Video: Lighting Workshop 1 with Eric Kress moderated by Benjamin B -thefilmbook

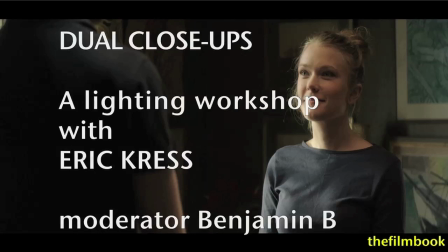[0:00]
Hello, I'm Benjamin Bee, and this is a video document of a lighting workshop that I organized with the Danish cinematographer Eric Kress. My friends at Gothenburg Film Studios asked me to organize the workshop during their yearly event, GoKinema,
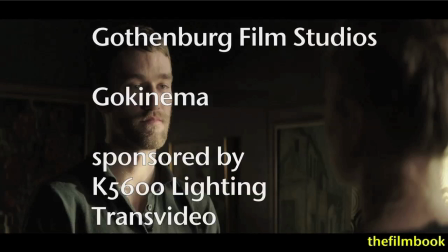[0:15]
with the help of our sponsors K5600 Lighting and Transvideo.
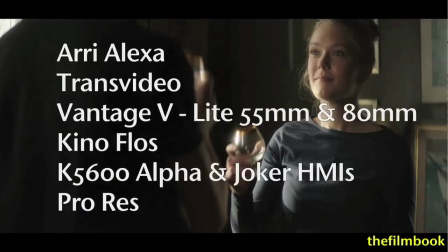[0:21]
The workshop was shot with an Arri Alexa camera outfitted with a trans video monitor, Vantage V-Lite lenses, Kino flows, and HMIs from K5600 lighting. The footage was recorded in ProRes 444.
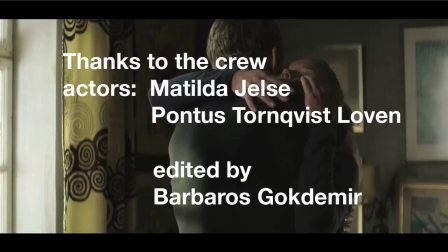[0:36]
Eric Kress's lighting workshop was made possible by Gothenburg Film Studios who provided a wonderful crew. This video was edited by my collaborator Barbaros Goktamir.
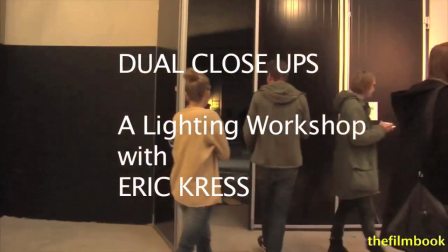[0:49]
Eric began by saying that in a way, he felt naked.
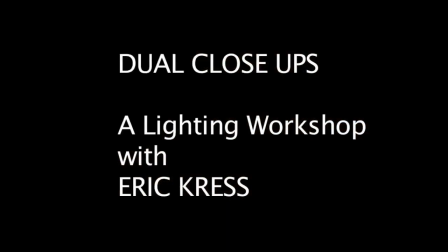[0:54]
This is why we talked about being naked, because this is being naked to me.
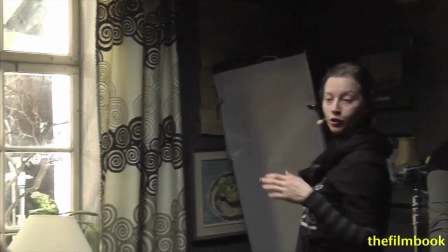[1:01]
Trying to solve a situation like this with two persons in a corner, in a window.
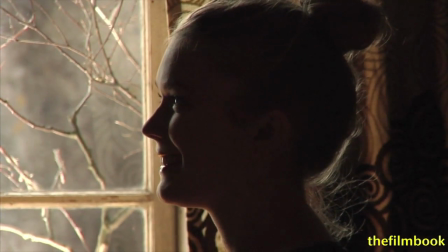[1:06]
I mean, we haven't solved this shot yet. We just put up some lamps, and hopefully we'll get there where we are satisfied with it.
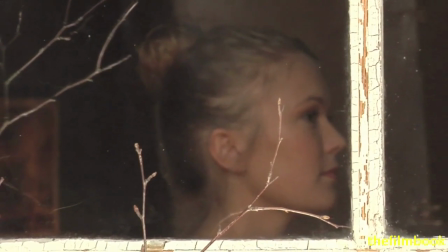[1:14]
And it's all about modeling a face. Just to bring people up to speed, Can we tell them what lighting units are over here?
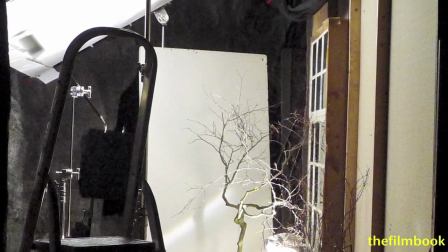[1:23]
We just took a 12x12 frame and bounced a lamp that we have on the floor to have a nice soft light coming in.
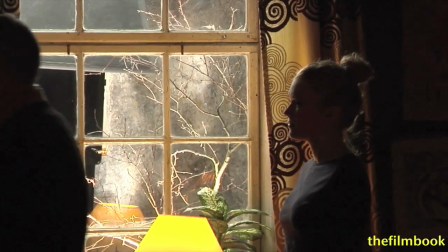[1:31]
The intention is to start with one source and see if we need more than this.
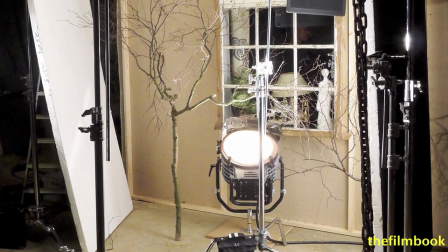[1:37]
So this is just a soft source? This is just a soft source. The bounce, I think it's a 4K bounce, is that correct, Luisa?
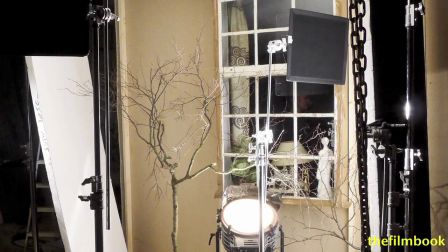[1:44]
Yeah, now we have a little... It's a 4K alpha bounced off the butterfly. What was your reading, if I can ask?
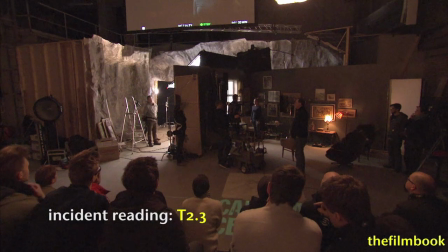[1:51]
2.3, which is almost an open stop here.
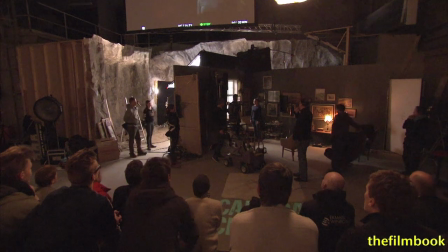[1:54]
And now we can see that we have some practical sound that we should turn off because it gives a bit of a red feel.
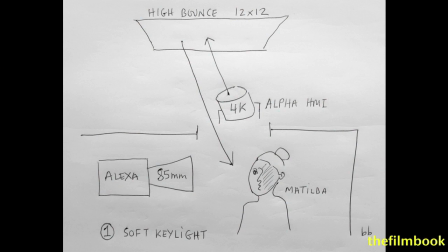[2:01]
That might be fun, is to shoot at least one with just that one source, and then we can compare them with the others later on.
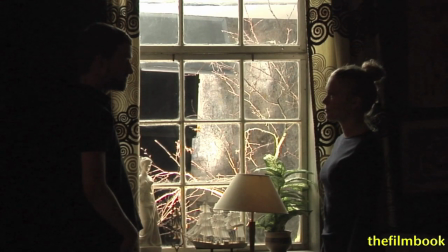[2:09]
Definitely. I should note that you're rating the LX at 400?
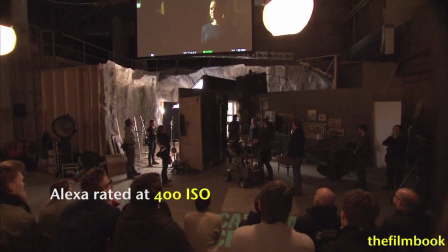[2:14]
Right now it's 400, yes. I mean, I think you can rate the camera between 2 and 800 without any problems.
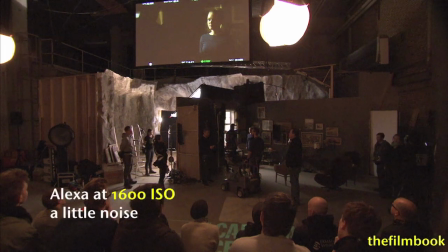[2:21]
Yes. And even go up to 16, which is where the noise starts a little bit. Yes, and our friends at Ari tell us that if you go below 800, you lose a little latitude, but you've noticed that you lose a little noise as well.
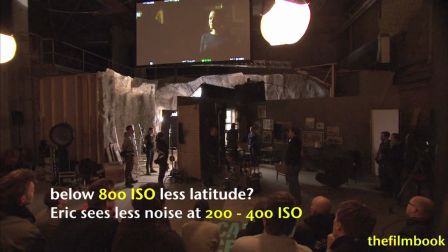[2:35]
So that's why you like to rate it a little bit lower than the 800. Yeah. Well, from 2 to 800, I haven't noticed any problems.
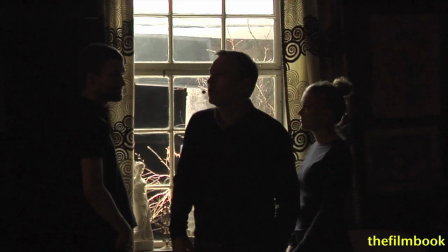[2:43]
Any loss? No. Okay. no latitude whatsoever and we need all these sir can we kill the Chinese
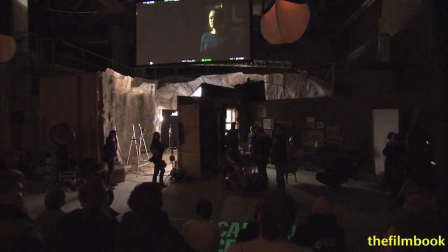[2:51]
lanterns great thank you roll camera took
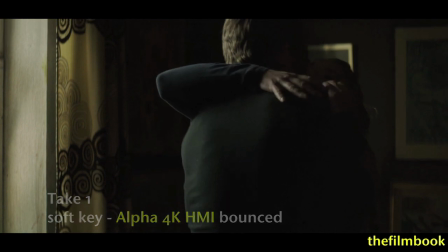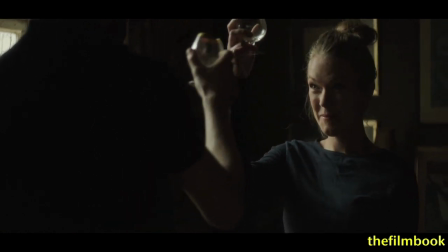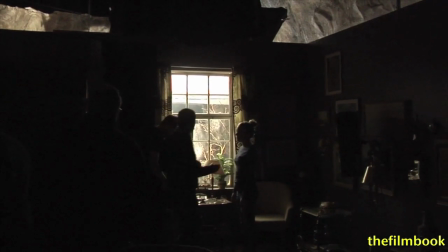[3:09]
it all right let's cut here so if you wanna have the lights coming a little more around in the face at the same time
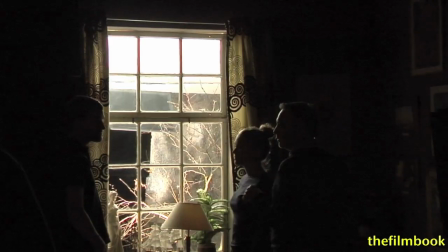[3:17]
having adding a little bit to the background we could put up the the poly outside
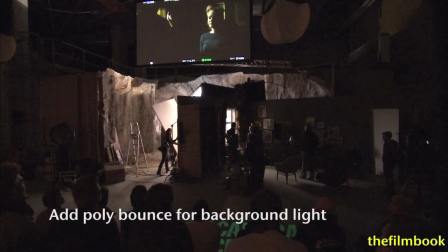[3:21]
filling out the the window hole a little bit more yeah
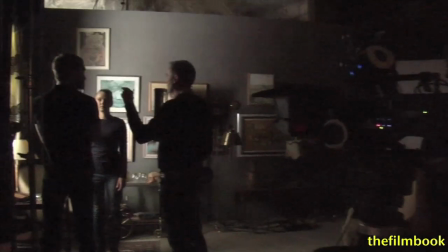[3:27]
and now we're gonna add a lamp that's bouncing into the party that was quite it
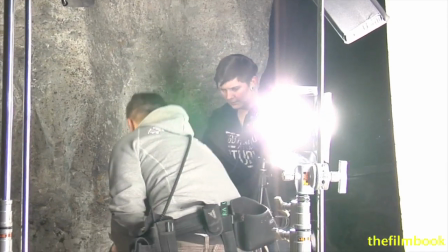[3:32]
was a little too much now I think this is too much in the background so let's
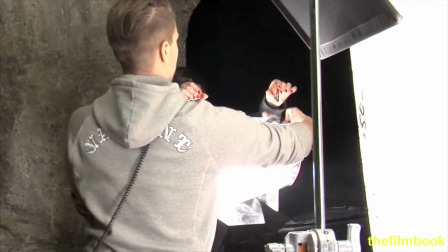[3:38]
bring it down I'd say by one one two stops Lisa
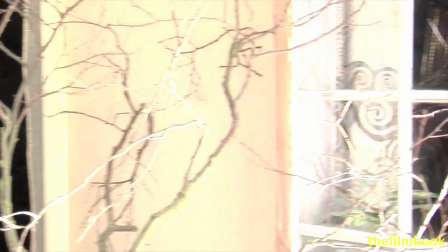[3:42]
because We have one stop more than we have in Matilda's
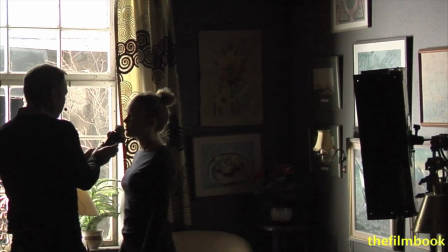[3:48]
face, which is often not very good if you want to bring out the face from the background.
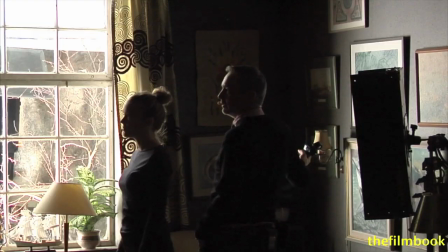[3:56]
I mean, of course, it all depends on which background you have. If it's a white wall, we would probably bring it down four stops.
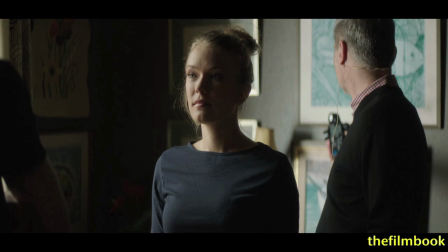[4:03]
Since it's brown, it's nice. It's more controllable.
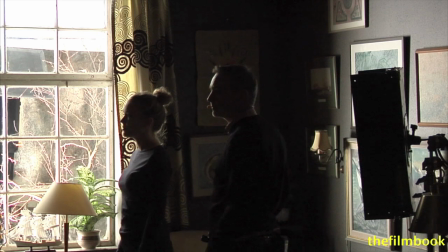[4:08]
We can, you know, shape it as we want. And this is really a background light, isn't it, in a way? Yeah, and it gives a little bit on her face, not that much, actually. But most of it is on the background.
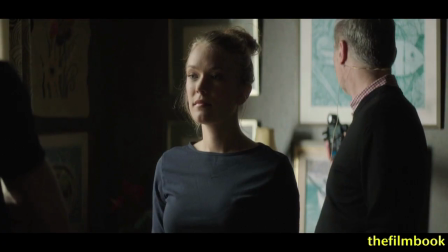[4:20]
Luisa, can you tell me what the unit is?
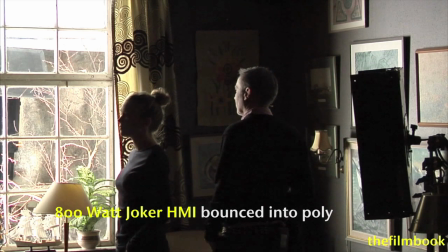[4:24]
It's an 800-watt HMI that we're bouncing into the poly.
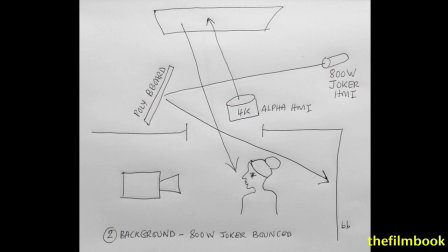[4:29]
And Luisa, at the same time, panning it a little bit right. And when you're asking her to pan, what are you looking for?
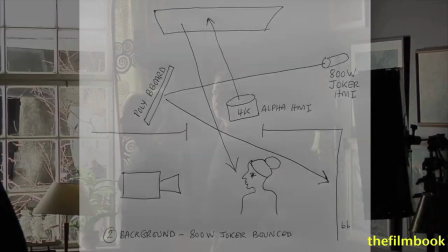[4:37]
Well, I always like to look at the sources and not only what it does, because then I understand what things are.
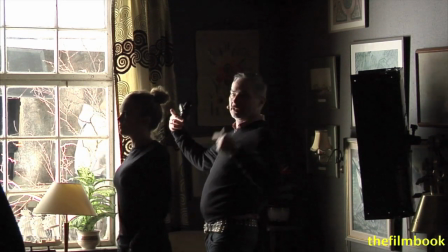[4:42]
I just thought that it was a bit hot on the left-hand side of this, so I wanted the light to go a little further in.
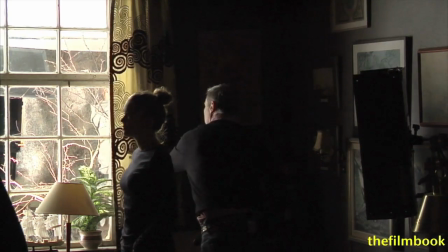[4:48]
Got it. So, and then you can just do a little like this and a little like this. Yeah.
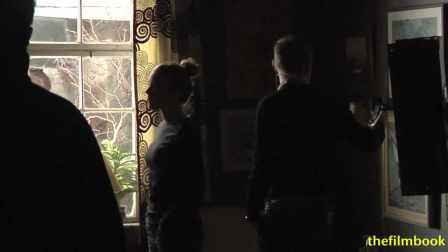[4:55]
Now it's one stop under. Now, I notice, Eric, that you're taking incident readings a lot.
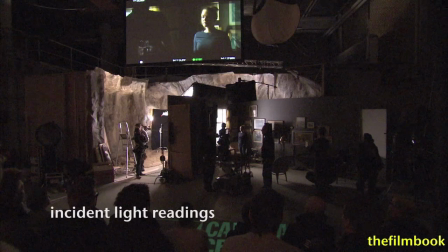[5:04]
Yeah. And then, you know, you can do that both with digital cameras and film cameras.
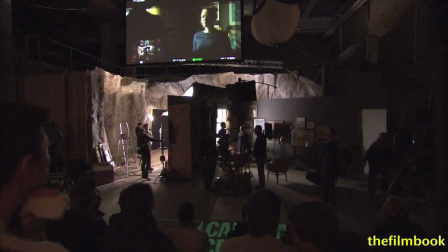[5:10]
You look through the viewfinder and you see, do I like this or do I don't like it, because you can't go by a meter all the time.
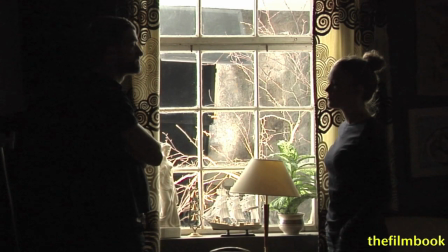[5:17]
Exactly, yeah. You have to know your basic exposure, of course, and then you can, all the fill, you measure and you look and then you go a little bit less.
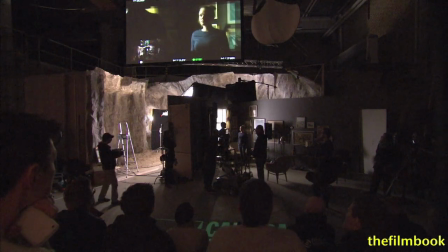[5:26]
So now we have a little bit on the background, which it brings out the dark side of her face.
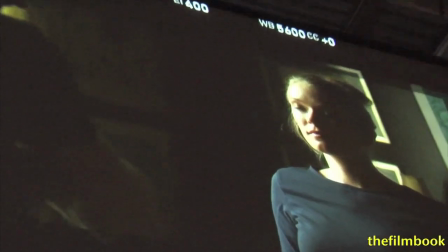[5:32]
If I can be a little nerdy here, we should bring in a little flag, because I'd like the reflection behind her
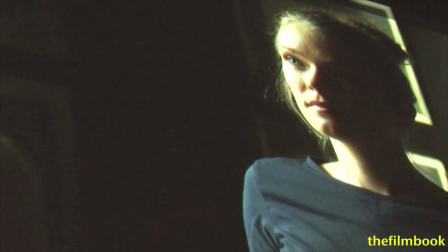[5:39]
face in the top painting to be taken down a bit.
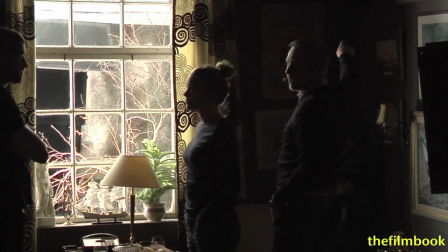[5:44]
The reflection goes all the way up. I would prefer that it's cut away a little bit.
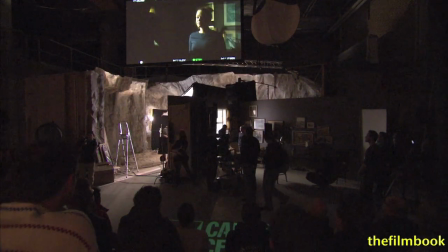[5:49]
Now we need to move the flag inside because it needs to be further away from the source to be able to cut better.
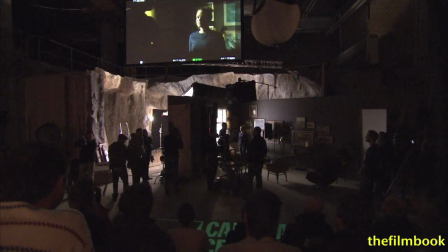[5:55]
So we're bringing the flag inside so that we can cut the bright spark here.
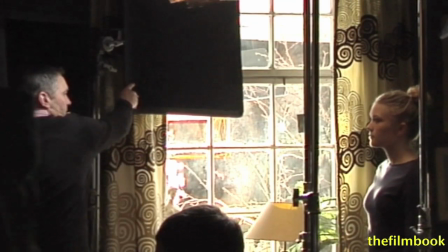[6:00]
We're starting to fashion the light and it's becoming intricate.
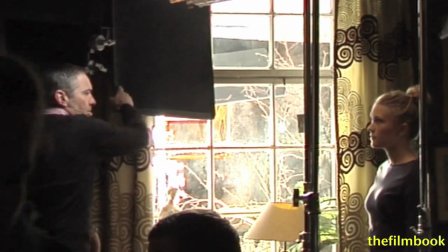[6:05]
It used to be very common that you do this vignetting a little bit, because you like to emphasize the middle of the frame,
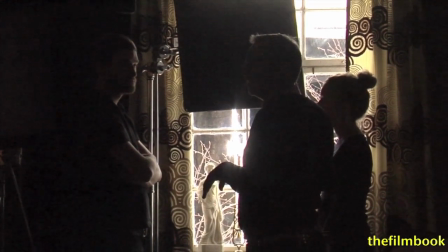[6:11]
but I'd rather do it more in the lighting instead of putting an ugly vignette.
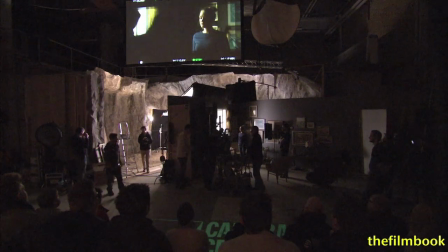[6:16]
To be honest, it's almost become like a cliché now to see vignetting in DI. It is.
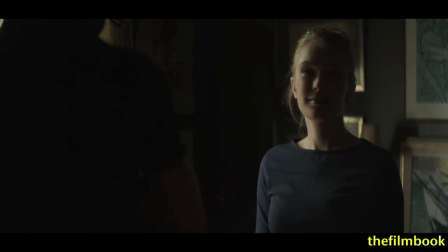[6:26]
And shall we say action then? You guys know what to do?
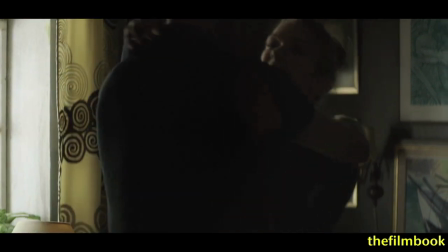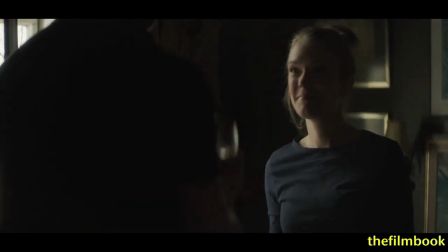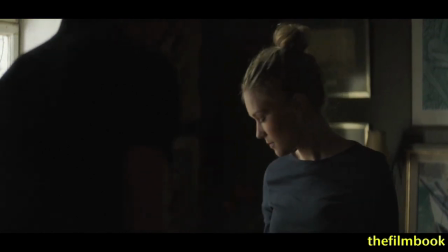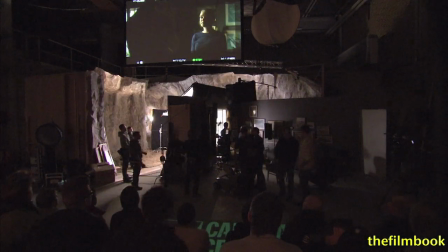[6:45]
We might miss a little bit is the other eye and also to fill her up, it's quite harsh.
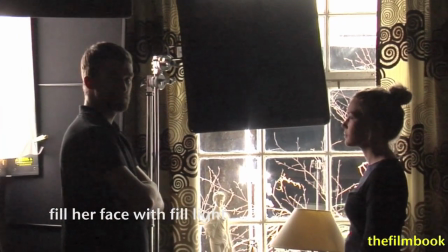[6:51]
So hopefully we'll try to fill up her face with a little more light, so it's not that harsh.
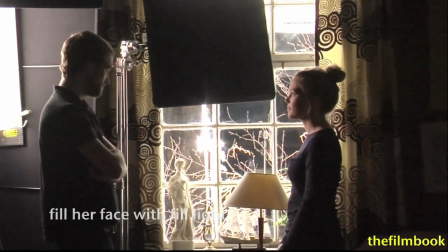[6:59]
Now we have quite a lot of frontal light and now we're bringing it down, which is nice.
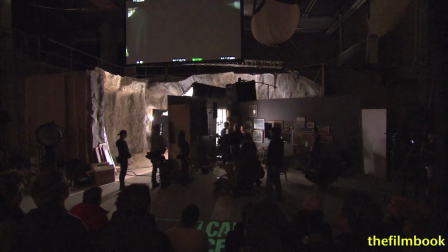[7:05]
Because I still think that you have the feeling that you are,
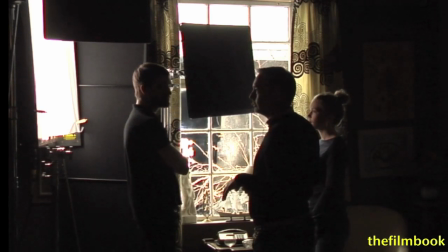[7:09]
that the light is coming from outside the window and not inside the room.
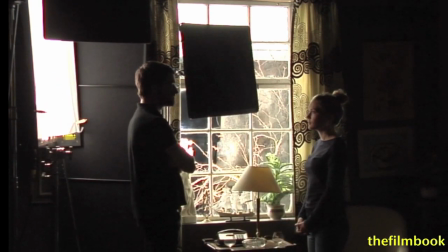[7:14]
Just judging by eye I would bring it down further right now. It's just one tube on and then some diffused diffusion are you using?
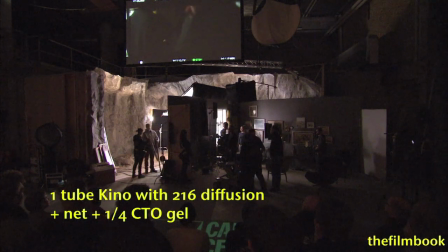[7:24]
216 good old-fashioned 216 and I would like to see if we put up a net
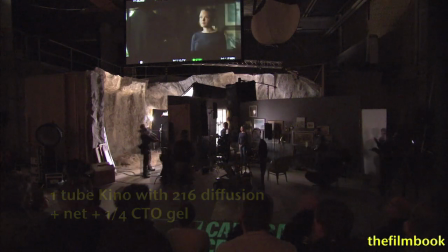[7:29]
to bring it even further down So we're just on the edge and also we added a quarter CTO
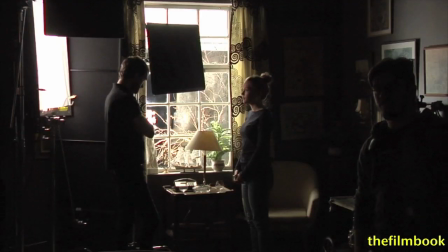[7:36]
We added a quarter CTO because of the color balance just because because you felt that it was off off a little bit
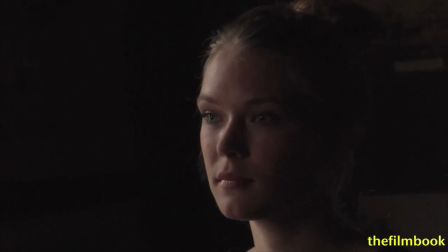[7:44]
yeah this is starting to feel like a real movie now I kind of like this so I would say we could go for this I would just measure where we are
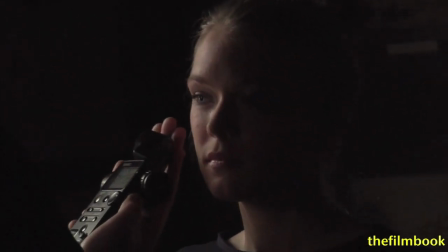[7:52]
so we're not doing something completely stupid here and so what are you measuring I'm measuring the the key light plus fill light
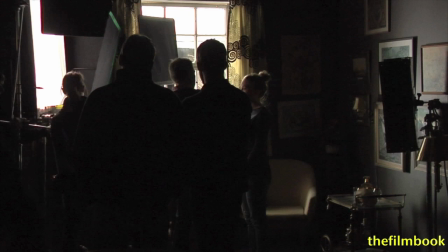[8:03]
because that goes together of course yes and how much did you get a
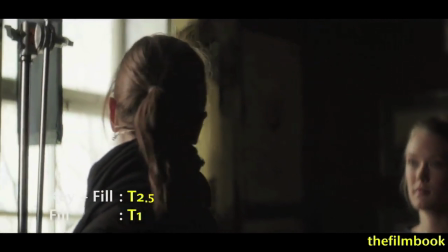[8:09]
little bit more 2.5 2.5 and then and And then just reading the fill light,
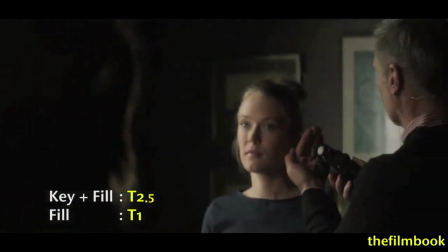[8:14]
which is all the way down to one.